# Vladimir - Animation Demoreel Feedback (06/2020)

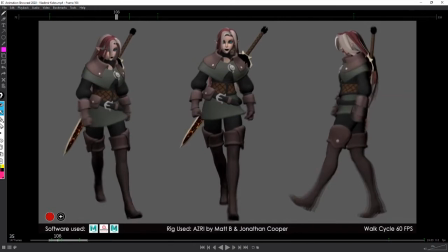8:18 So this is cool, but I am guessing this was a man walking in the mocap, right?
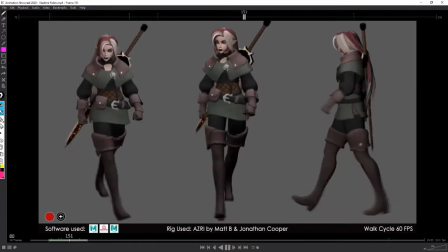8:25 If I'm wrong, please let me know because I'm now intrigued. But it is nice. The thing I would say from your and again, like nothing wrong with that.
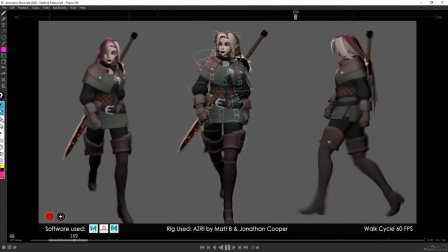8:38 Like it could be part of perhaps that's what actually make her give her that attitude, right?
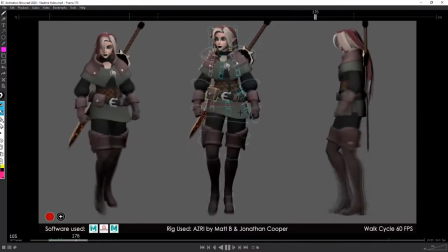8:45 The fact that she walks very much like a guy. Why not?
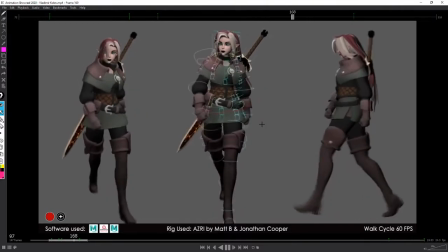8:51 Like it's kind of unique. So this is the type of stuff we want to see.
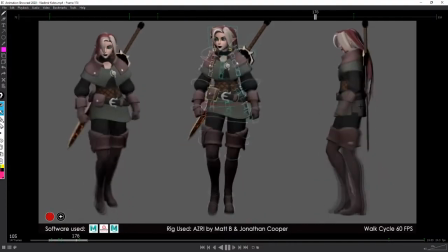8:57 The main thing I would say on the body mechanic itself is from your side view here.
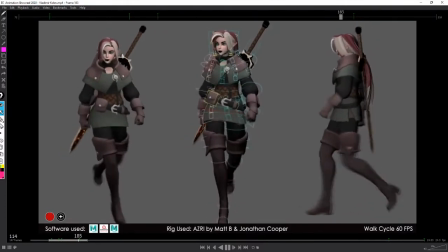9:03 Can you see my cursor, by the way? I'm shaking it all over the place, but I'll just to make sure on this side view here.
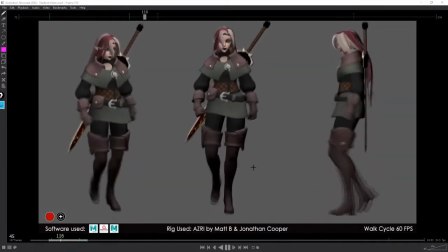9:13 I think to me it seems like so. This is now gonna be a bit confusing, but I will need here.
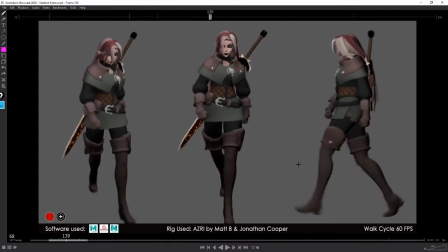9:20 Um, so this is your contact pose here. Oh yeah, something I was gonna say is I always like to see like I said the presentation is really nice. The render is looking nice and everything.
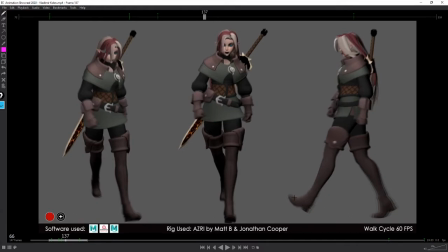9:38 I see you even have a little bit of motion blur, although I don't know if it's because how I downloaded the video or the compression of the video or whatever. It is a little bit yeah, the motion blur doesn't really
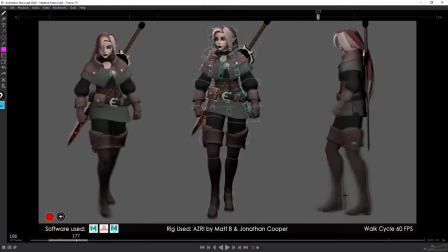9:53 it's you can feel it, but you see also like all those layers here. I'm not sure if it's because of the video, right,
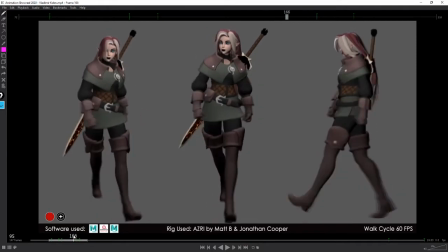10:04 that I just downloaded, or if it was like that on your rendering. Anyway, but the motion blur, I don't mind motion blurs.
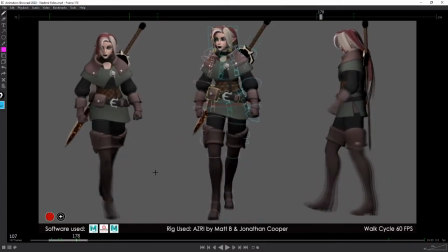10:13 I mean, it obviously helps a lot selling animations, so I don't mind. What I was gonna say though is you can put some occlusion. That would have helped. Some either some shadows or occlusion. That would have helped a lot, I think. So yeah.
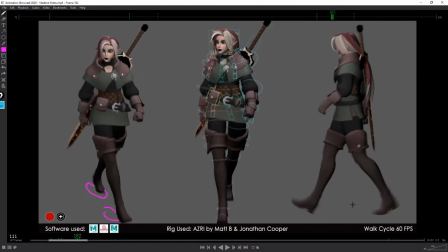10:33 So the other thing I was gonna say on the purely body mechanic, it seems to me that okay, so this is your contact pose. What I think I would have done, she has really long legs.
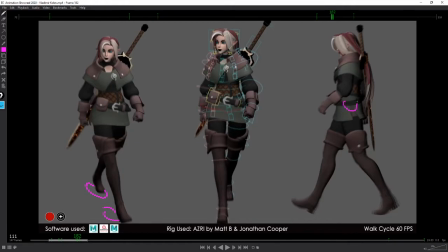10:47 I would have perhaps taking the hips, move them slightly more forward, because if you have a look here, it seems to me that she's a little bit too much on the unbalanced on the back.
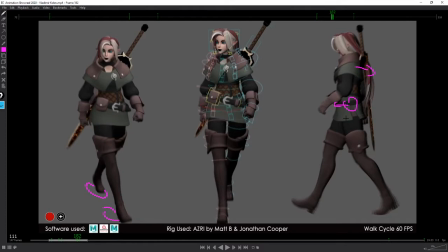11:05 Also, she's moving forward, so you know, physics and stuff. It means the more you move forward, the more lean forward you have to be.
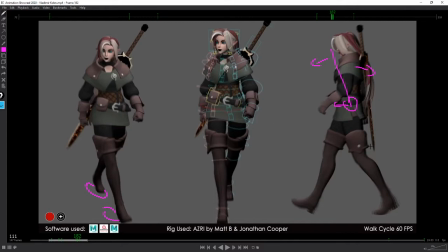11:20 I think in that case it's fine, perhaps because perhaps it's part of the attitude of her being walking, like that. And whoops, sorry, that's that.
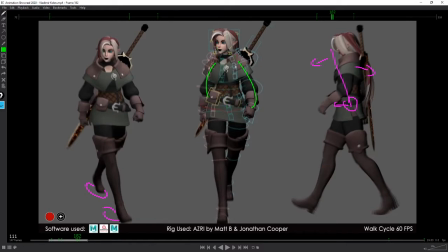11:35 Um, I should definitely take my pen. Don't know why I'm drawing with the mouse. Yeah. So the even with the pen, it's not much better. Much straight, like very straight, and perhaps you try to have like that
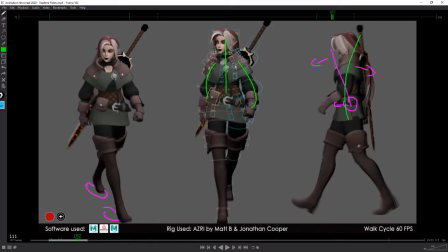11:53 sort of like angle here, with the head being like very much locked down. That can make it interesting. Um, but here, I would say that she looks a little bit too much
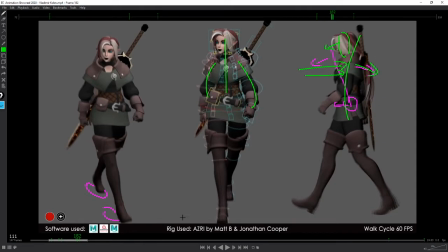12:09 pushed back and unbalanced on this side, if that makes any sense. The rest, honestly, I don't see much to say.